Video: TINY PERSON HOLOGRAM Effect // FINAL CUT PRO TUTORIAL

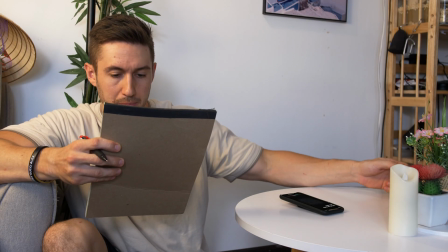1s Siri, open my Reader app.
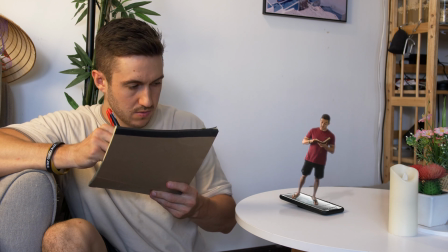6s Sup. But soft, what light through yonder window breaks. It is the east and Juvia...
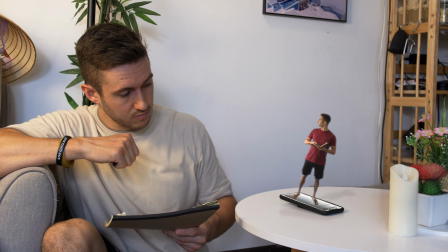12s No, no Shakespeare. No Shakespeare, really? You've been having me read Twilight all week and you don't want me to read some quality romance?
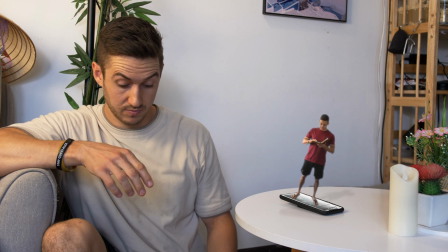19s What are you, 16 years old reading Twilight? I'll read what I want. Arise, fair sun, and kill the envious moon. Siri, delete my Reader app.
Hey guys, my name is Dylan and this channel is geared towards helping you to improve your videography and editing.
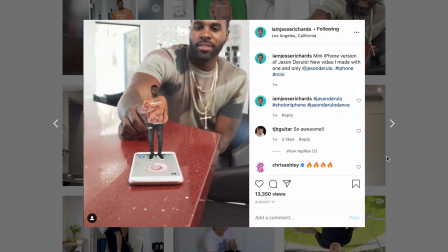37s
Today's tutorial is inspired by a little green screen magic that I saw on Instagram yesterday from a creator named Jesse Richards.
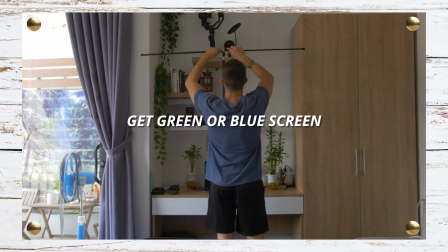45s
And today we're going to learn how to do that ourselves. Step numero uno, get a green screen or in my case a blue screen and make sure it is lit appropriately.
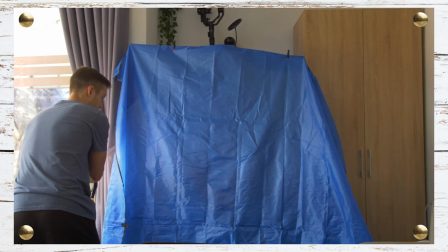54s
Here I have the worst setup I could possibly have for keying out the screen.
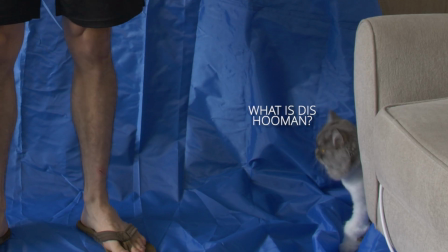58s
There are tons of wrinkles in this since it's just a camping tarp, and I really don't have much distance between myself and the background.
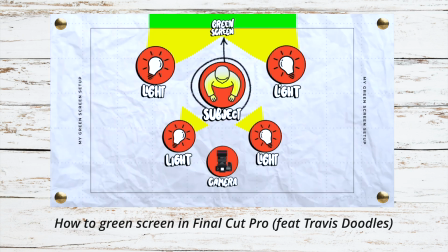65s
Ideally, get a legit green screen for under your feet and behind you, and light both yourself and the green screen separately.
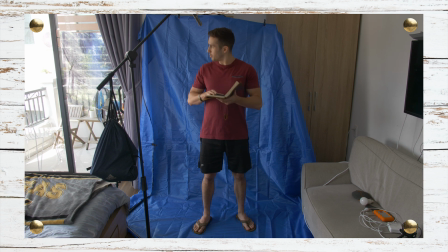73s
But, this is proof that you really don't have to have a fancy setup to achieve this. Think about what dialogue you want going on in your sequence.
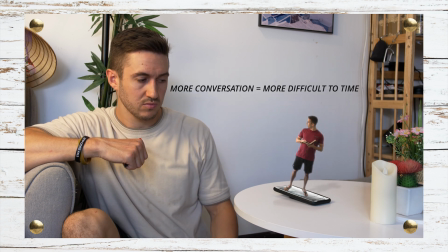80s
The more back and forth chat, the harder it will be to time yourself so it sounds like you are having a conversation with yourself.
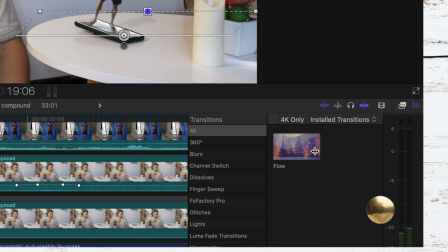87s
Although you can use the flow effect to help blend cuts together a little easier, which I will talk about later.
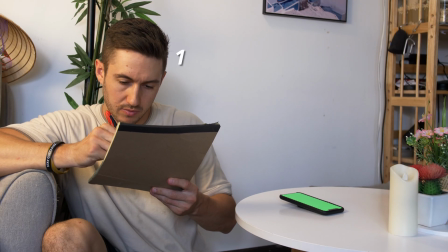92s
You may just have to estimate about when your green screen self is talking by counting in your head.
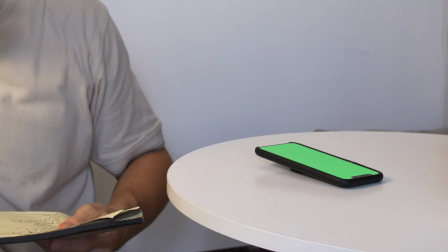98s
Also in this shot, I put a green screen up on my phone, but that's not totally necessary.
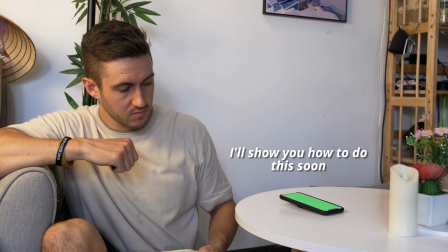103s
You can use the distort tool to fit what you'd like on the phone screen. Last thing while filming, make sure light is similar in both shots.
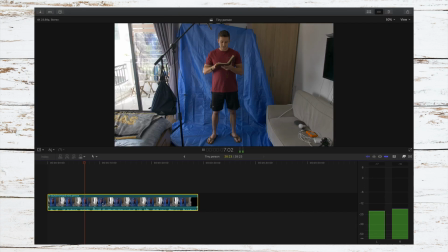110s
You want it to look like they're both in the same room together. Infonica Pro, we'll first take care of the green screen shot.
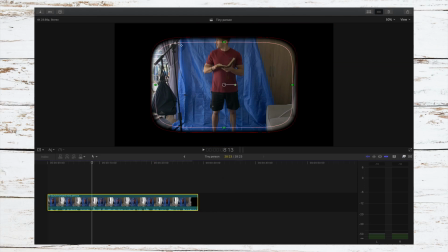116s
Apply a shape mask to your subject to cut out the things in your frame that are not blue or green and therefore can't be keyed out.
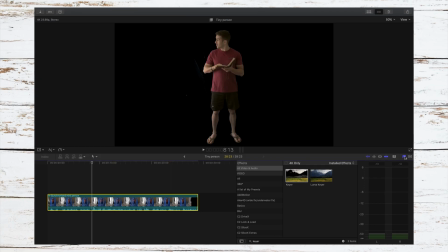123s
Add the key or effect to your shot and make some minor adjustments. We'll use the shrink and expand feature to get rid of any unwanted edges around your subject.
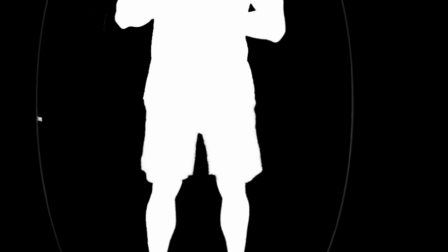131s
Fill holes can help if there are keyed out areas on your subject. It helps to fill them in, obviously.
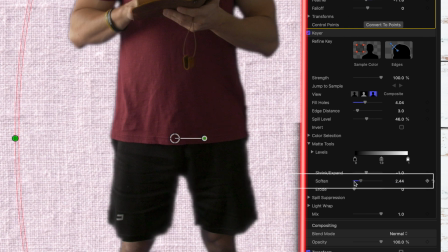137s
We can soften the edges a little bit to help make them not look so sharp, and if you want your tiny hologram person to look like mine did,
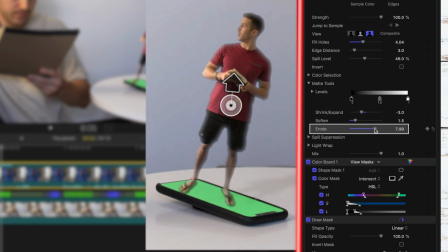144s
add erode to the near max so the edges have a softer glowing effect.
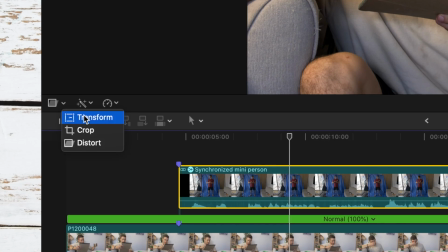148s
Make sure to put your keyed out green screen shot over top of your other shot and we'll use the transform tool to position your tiny person in the place that you'd like.
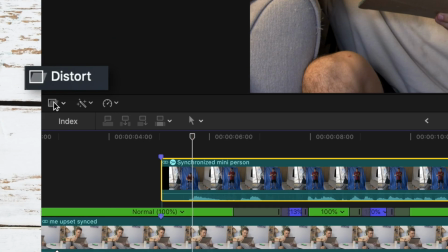157s
Use the distort tool to push yourself towards the phone and animate yourself popping out.
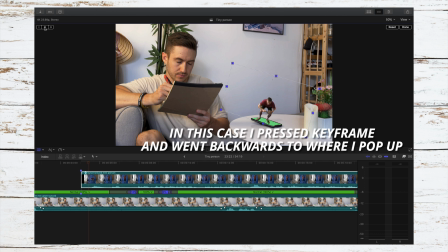162s
Make sure to press the keyframe button at the start of your shot so your adjustments will save when you raise the tiny person to the correct height.
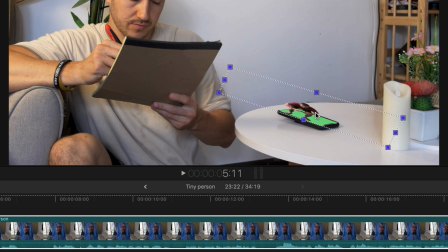169s
You may need to make adjustments to the position of the person since distorting the shot will put their feet off the end mark.
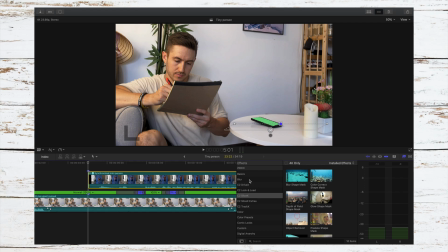176s
Next, let's add some motion blur to the person as they pop out from the phone. Go to directional blur in the effects window, drag it to your green screen shot,
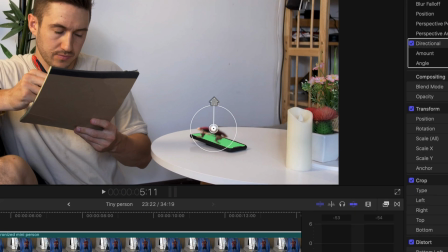184s
press your keyframe button at the beginning of the shot where you start to pop up and increase the amount of the blur,
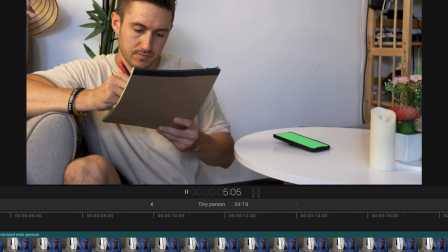191s
then drag it back down to zero when you want the blur to stop. You can also add a drop shadow to this shot to give your tiny person a realistic shadow.
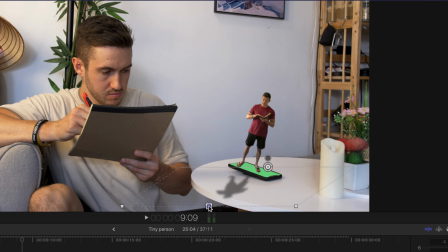199s
Pull on this bar to position it in the way that you like. I ended up adjusting the position of it to another spot in the end of editing to help it fit in with the other shadows.
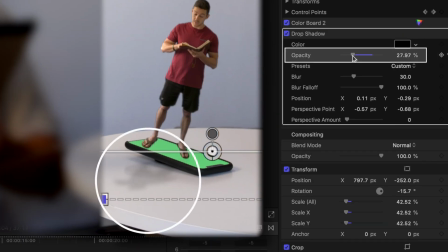208s
Lastly, change the opacity and the blur of the effect to help it become a little bit more subtle.
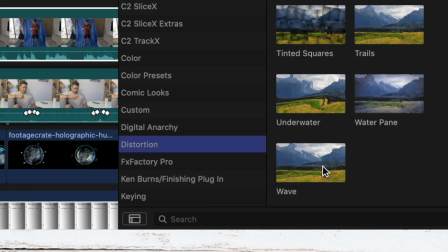213s
Another thing you can add is an effect called wave to give your tiny person this glitch-like effect.
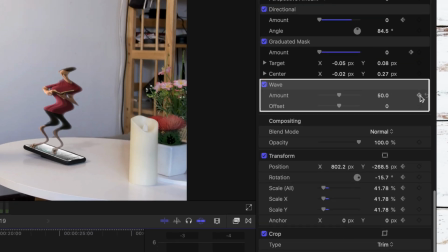218s
Press the keyframe button and change the amount of the effect to zero. Skip two frames, raise it to about 46 and luckily it's saved because you did press those keyframes in the beginning.
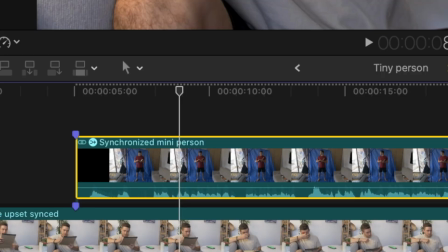229s
Skip another two frames and then bring the effect back down to zero.
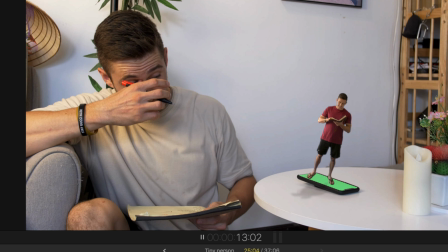232s
After this we'll need to make sure that the dialogue matches up so that one of you is not talking over the other one.
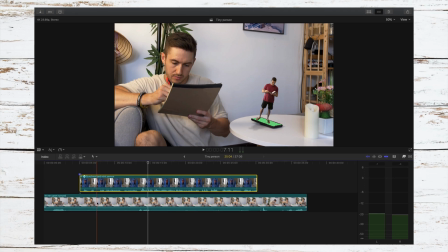239s
If you timed everything just right, you probably won't have to do this.